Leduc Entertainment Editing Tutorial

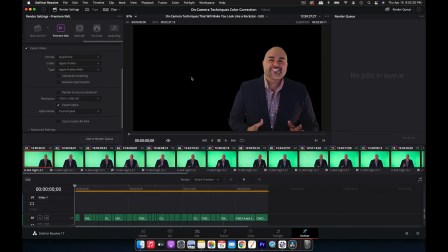1473s
That way it comes out with the transparent background, which allows you to put the background behind it when we export it back into Premiere.
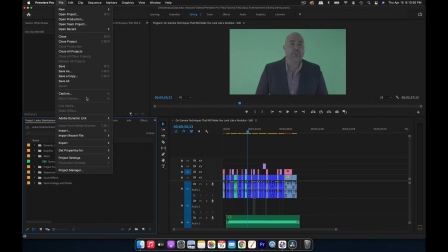1481s
So we're going to go back into Premiere and we're going to import the DaVinci XML
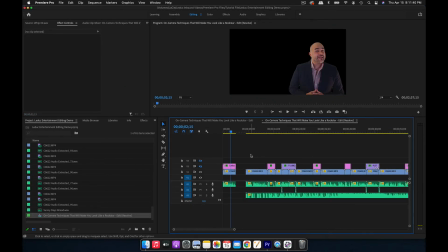1494s
and it exported with the alpha channel or the transparency area intact. So great. So now we're just gonna copy paste this.
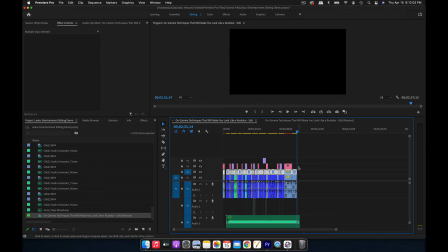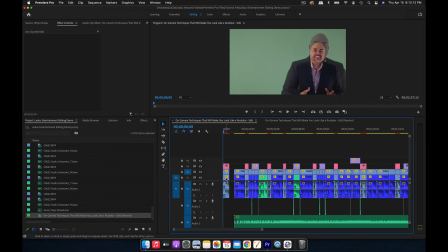1514s
And we're gonna have to adjust the framing once again. And we're gonna do away with the clips that we don't need here.
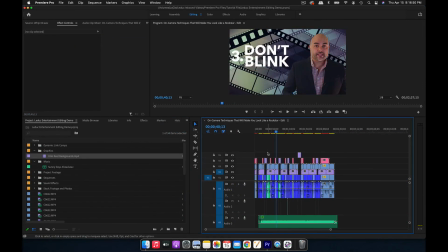1528s
The ones that are hidden under stock footage. All right, so it's looking good, but now the text kind of blends in with the background.
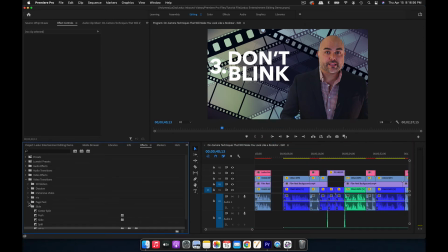1537s
So what we want to do is apply a drop shadow. It's still blending in quite a bit. So what we're going to do with the background is we're going to bring down the exposure by 1.
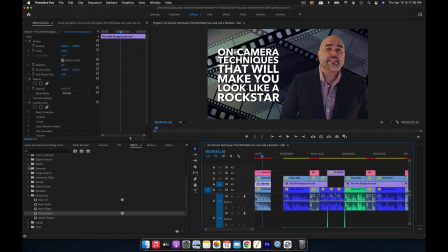1556s
And we're going to also add a Gaussian blur effect. And we're going to apply that to all of this.
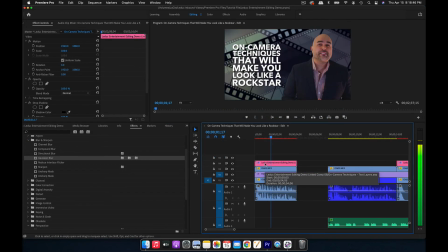1568s Today I'm going to talk about on-camera techniques that will make you look like a rock star.
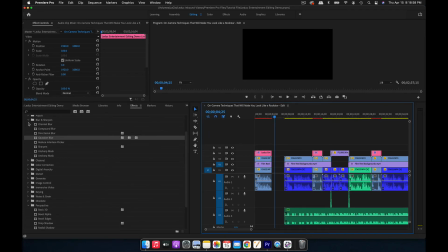1572s
All right, now we have a few more finishing touches to add. We're going to go and add our logo, and we're going to bring that
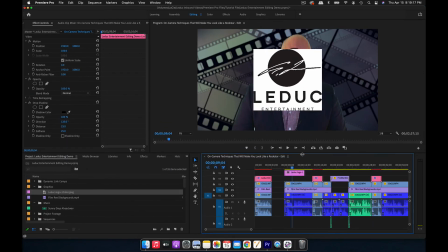1586s
into the lower left corner of the screen
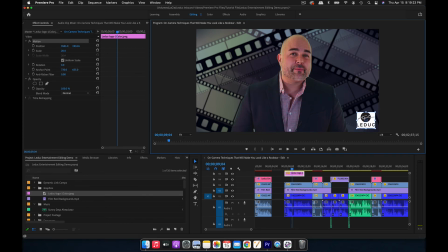1593s
as our on-screen bug, as you may say.
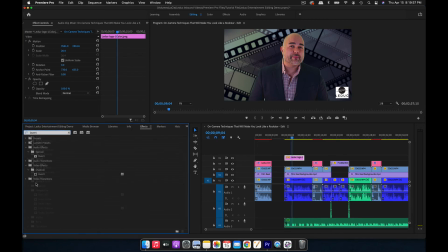1596s
And we don't want that white background on it, so we're going to get rid of that by applying invert and a luma key.
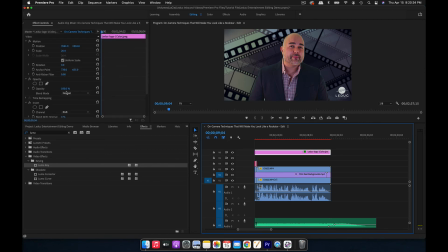1609s
And we'll bring the transparency of that down by 75,
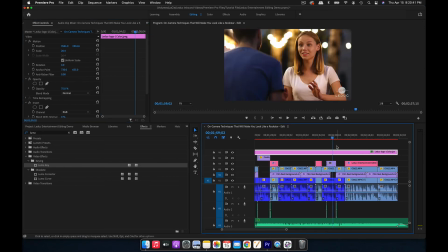1617s
just so it sort of blends into our stock footage a little bit.
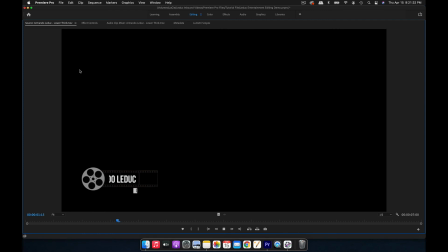1622s
Next we add a lower third. This was made using a template I downloaded once again from Motion Array for After Effects. It's a customizable lower third that is a film reel, very nice.
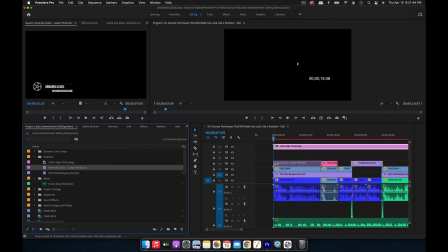1635s
And we're just gonna drag it over here, scale to frame size.
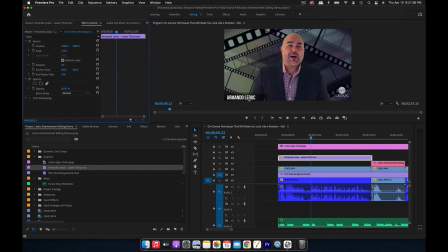1641s Leduc Entertainment.
And it's gotta be bigger than that, so this seems about the right size.
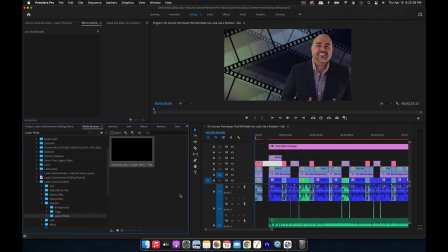1650s
Now all that's left for us to do is to add our intro and our end screen.
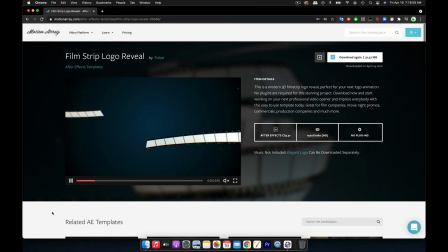1655s
The intro we're gonna be using was created with a template I also downloaded from Motion Array, and music that was also included with Motion Array. Motion Array is just a fantastic resource.
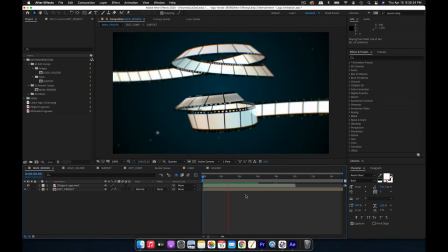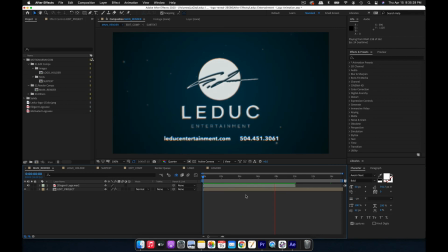So that's what it's going to look like. Obviously, not every video you make is going to have this exact type of intro, but every video needs its own unique intro that best represents the brand.
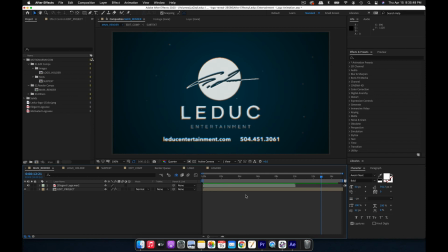1691s
You can use whatever template you find on Motion Array that's customizable.
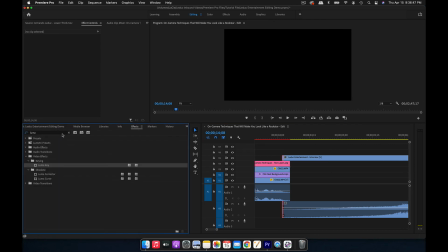1701s
And we're gonna add an iris effect to it, iris transition, because for whatever reason, the whip transition doesn't work that well with it.
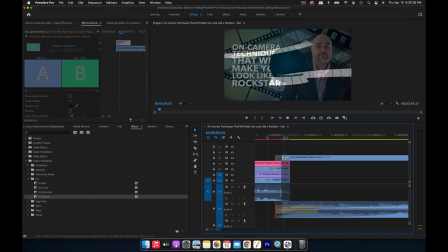1713s
Sorry.